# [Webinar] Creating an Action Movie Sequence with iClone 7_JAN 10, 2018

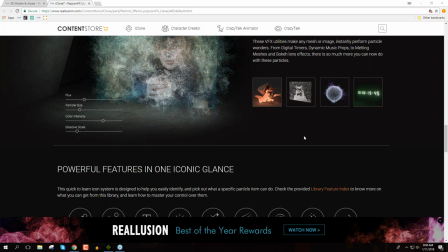(62:36)
Again, I'm always here to answer any follow-up questions you might have as well. All right, so Jeffrey has a suggestion. The camera might be more effective if the figure were in the left there showing some space in front rather than centered in the screen. Yeah, so Jeffrey is mentioning what's called a rule of thirds. I'd recommend checking it out.
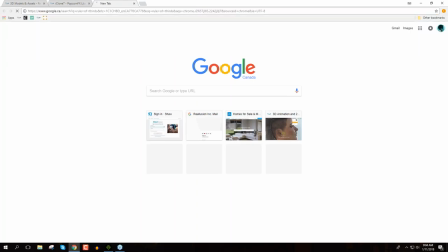(62:54)
I can just type in Google rule of thirds. There you go. And this is a good one.
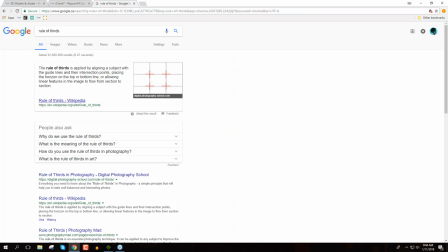(63:00)
You can just Google it on your own time.
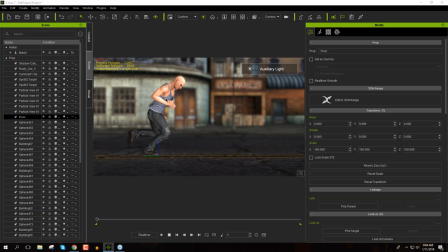(63:02)
Basically, what he's talking about is at the beginning here, so if I shift the camera a little bit over, he's kind of in the third. So right here, the camera position looks a little bit better than if he was right here. if he's running and the camera
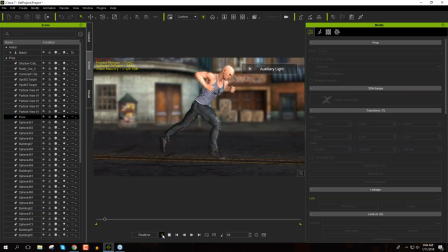(63:17)
position is like right in the middle and we're following him in the middle it doesn't really look as good okay it's we don't really get the effect of him like going
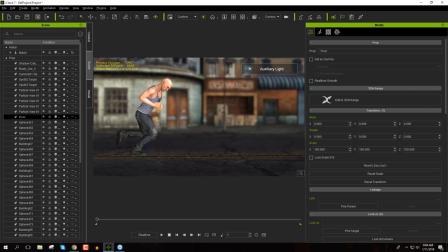(63:24)
anywhere whereas if we you know place him in the left third of the camera right here then it seems like more like he's kind of we
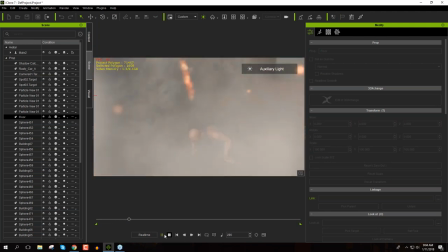(63:30)
see the stuff in front of him and we slowly pan to the front so we feel like we're kind of making progress you know so we feel
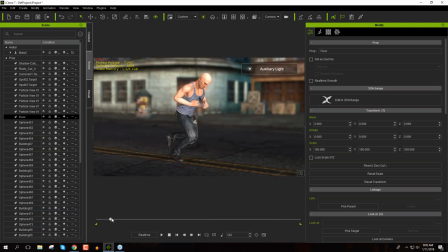(63:37)
like we're kind of you know running along with him so at this point here he's pretty much in the middle of the screen
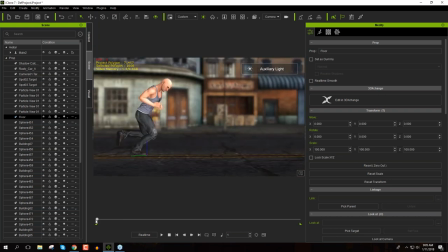(63:42)
which is what I intended he starts off at the very left of the screen so it's kind of like an unconscious thing where you just kind of feel he's making
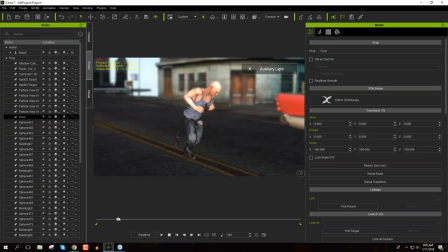(63:49)
progress through the scenes it's like a cinematography trick and you
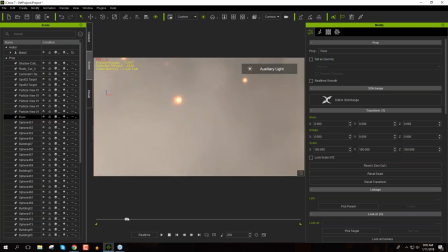(63:54)
know as the important explosion happens we're just boom right there and
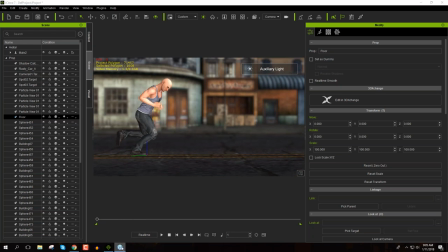(63:58)
there you go and then the rest of stuff is just you know you create your creative freedom whatever you want to do all right so that's the rule of thirds you can just google it on Too much time to go into the detail on that, but da-da-da-da-da.
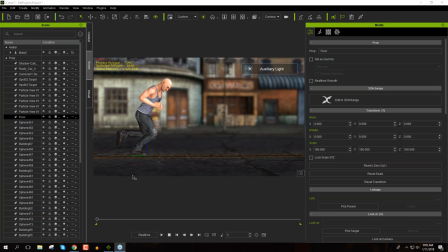(64:16)
Okay, so another suggestion. Okay, so one thing I wanted to mention is while this explosion actually has sound, unfortunately the PC I'm currently using doesn't really have speakers, but the project that you get will have sound, okay?
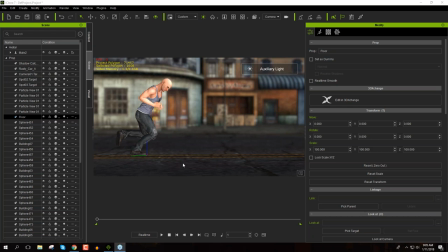(64:31)
Now, the project that you get, if you don't have the PopcornFX Library 40 pack, you're going to see a watermark, okay? You need to purchase that pack if you don't want to have the watermark. But you can still hear the sound when you play that back.
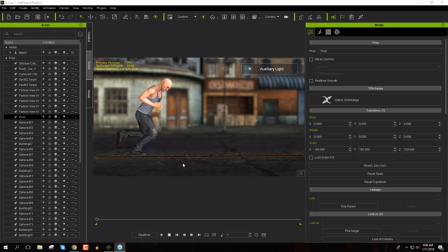(64:49)
So you can also attach your own sounds as well. Like, for example, when he's flying back against the car, yeah, you can attach a sound to that. One thing I forgot to mention as well, I forgot to do the car thing. I want to show you a really quick, again,
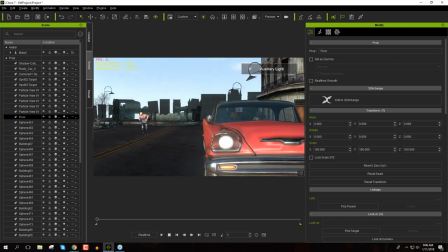(65:05)
we talked about the transform of the character position. but a really quick and easy tip that we can use is you know when he hits the car
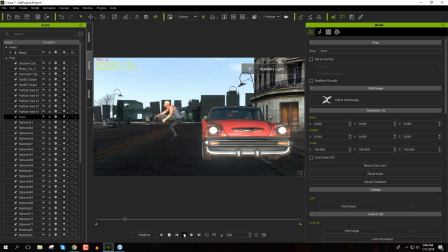(65:13)
so right here what was it frame so he actually goes through the car okay so right here as he hits the car what I'm going to do is actually just change the cars transform position so we're gonna just press F3 go into our timeline here
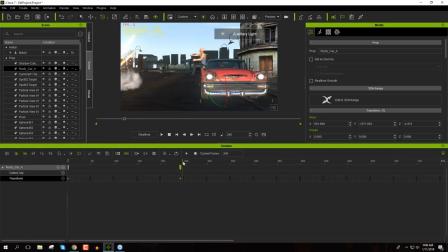(65:29)
and I'm just gonna just double click on the keyframe there so right here and we're going to rotate the car back like this and you can maybe even change the position his butt's going through the car and then uh as as he uh let's maybe get a bit further down here
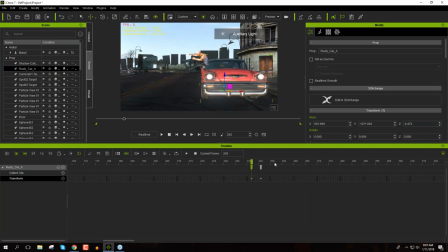(65:52)
okay and then we want him to the car to go back to the regular position so i'm just going to copy that keyframe and paste it down over here and again i'm going to use that same transition curve preset the uh this one's gonna elastic start with a sudden end so it'll just
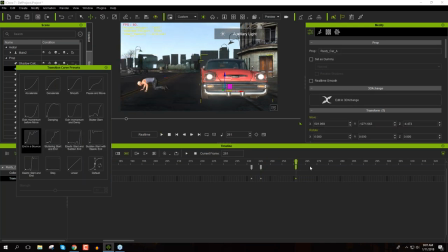(66:06)
kind of be like this uh which one did i use again and then it bounced there you go so when the car returns back to its normal state it's kind of bouncing like that okay so hits it boof like that and then okay just bouncing back just ignore his butt going through the
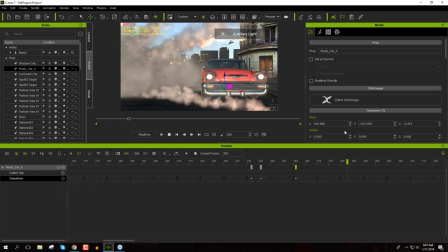(66:19)
uh thing but there you go okay just wanted to show you that really quick and easy uh why did i mention it i kind of get off topic sometimes. Sorry, guys. Sandy asks a very good question. Can the emitter settings be animated over time? Yes, they can.
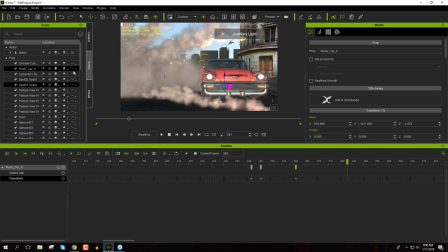(66:36)
A very important thing to know is that when you're dealing with the popcorn effects, let's take a look at this flame, for example.